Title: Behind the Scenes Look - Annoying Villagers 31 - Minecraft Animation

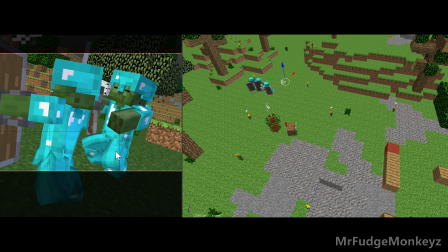(4:03)
So usually I'll have a script of what I want the zombies to say, and then I would make the zombie sounds to sound something like, it's like, maybe like, for example, I'm saying like, oh, I like bread, and then maybe in the zombie speak I'll like, right?
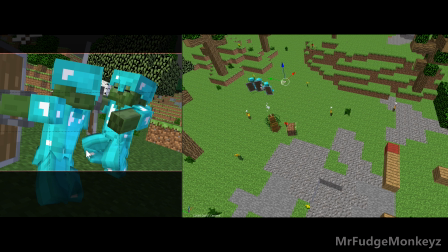(4:18)
And then I have a script, and then I know, and then also, just a fun fact, I get really confused sometimes of like what they're saying sometimes when I'm animating. Because I'm adding like so many scenes that I completely forget all the zombie stuff. And this animation especially had like all these zombie dialogue.
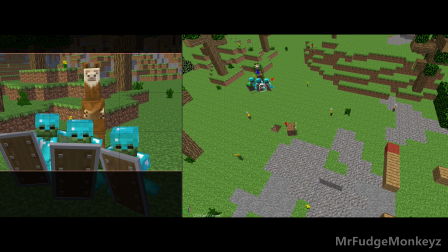(4:40)
Alright. This is the juicy part of the... So then, this is how I decided to stage it.
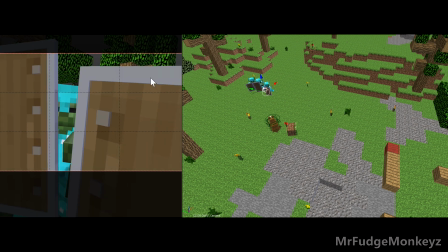(4:48)
So basically staging means like how I decided to present it, basically. So while you're watching the animation, you're only seeing you're only looking through the camera view, and you're looking how I staged it, and you see these like dashy lines.
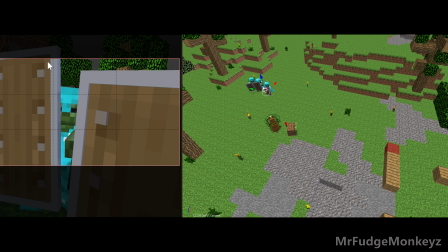(5:05)
This is the rule of thirds. So then you just put these dashy lines over it to split it into like a tic-tac-toe board.
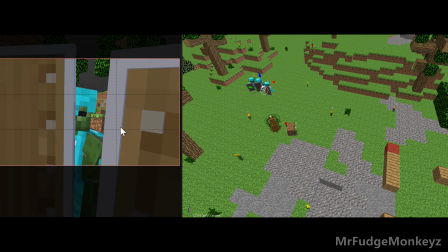(5:14)
So you can see how things are relative to the space that they're given.
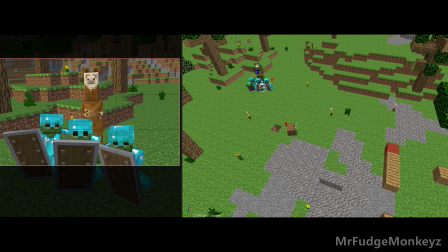(5:20)
So you see that how I staged this is that
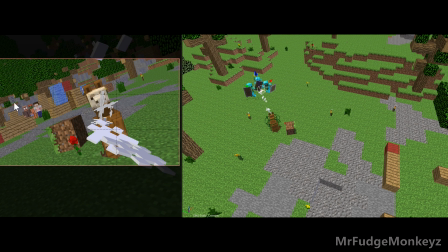(5:25)
first you could see where Steve the llama was relative to Boop, our heroes, or whatever they are, MrFudgeMonkeyz and Boop, and then the pink zombie sort of.
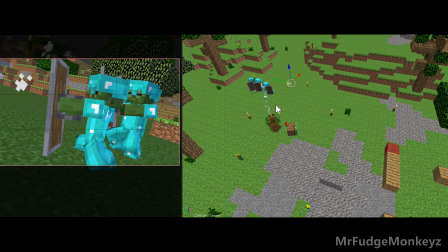(5:38)
And then we switch to now you know where they are relative to each other by the camera.
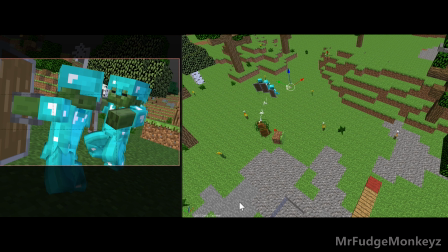(5:45)
Oh man, we were supposed to go over animation, and now we're doing staging. So much scripted.
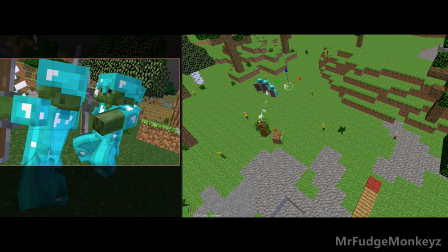(5:52)
And then all these other shots, they were basically all like just showing the zombies. Basically, it was just showing the zombies of like them talking, and then we were doing close-ups of the zombies to show them that, oh, this is what they're thinking, this is what they're talking about.
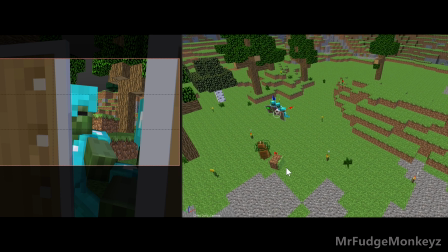(6:10)
And then now you don't know where Steve is. Steve the llama is, right? And then he teleports over here.
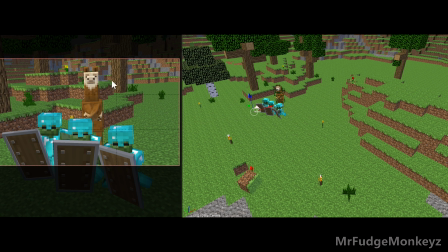(6:20)
Right? This is the magic of animation, because you're only seeing this stuff. You're not seeing this view. He teleports. Also, like another question I always get: where do you get your Minecraft characters from?
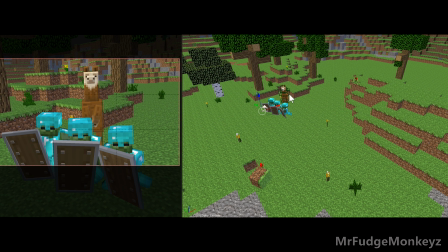(6:36)
How do you put them in the blender? How do you get them from Minecraft and put them in Blender?
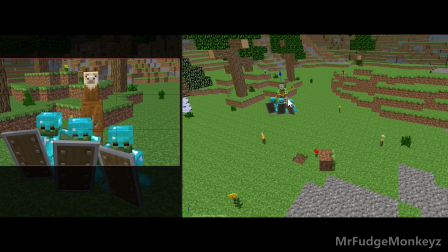(6:42)
Well, basically,
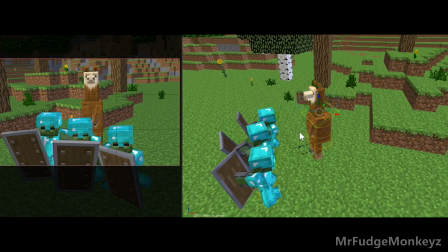(6:46)
I created these characters from scratch, but of course I'm using the Minecraft textures and stuff.
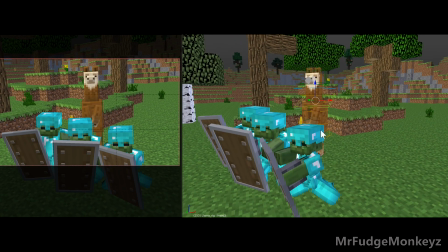(6:52)
I might modify them a bit and stuff, but then yeah, these are the Minecraft textures, and then I just create the characters, and then
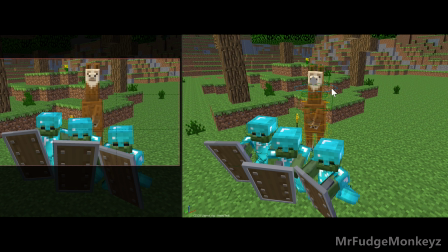(6:58)
these weird shapes that you see are controller things. So these guys are like puppets, and then you control them on the computer. Yes!
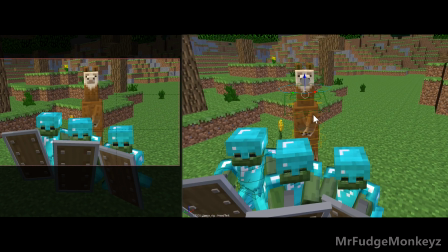(7:11)
That is basically what animators do. They just control puppets and then have weird shapes on the characters, and then you control them.
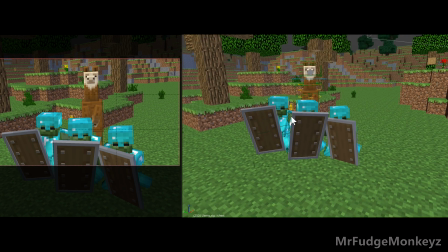(7:20)
Yes, and they're basically, yeah. So yeah, I created them. So then, stop asking me.
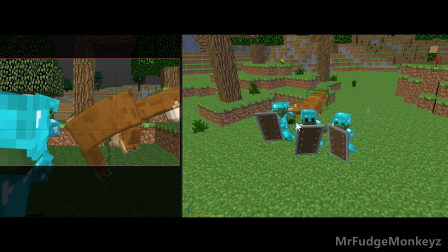(7:27)
Alright. And then you see that, like, he's so serious that he has his hands and his eyes squinted.
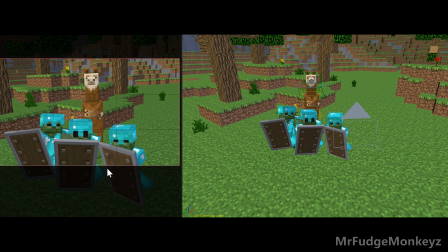(7:35)
He's like, oh, he's so serious, and then, like, the zombies are like, oh!
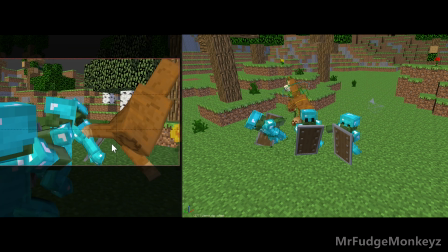(7:41)
And then we do the sweet showing off Steve's kicks. I want him to be like a Kung Fu llama! Right? A Kung Fu llama, and then he's so serious that his arms are crossed while he's, like, kicking him.
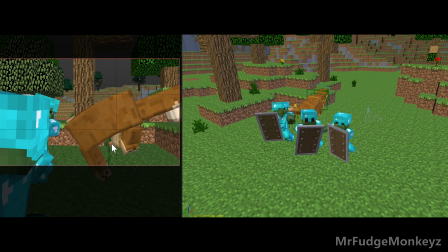(7:55)
He's like, oh! You see, like, that zombie? So then, basically, these characters were, they were, like, hand animated.
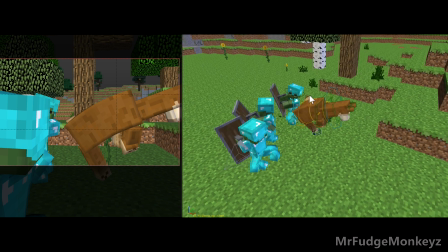(8:03)
So basically, I had to move him into these positions, and then have the camera in this position to see it this.
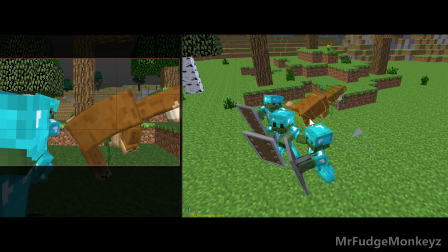(8:10)
And there's a bunch of decision making.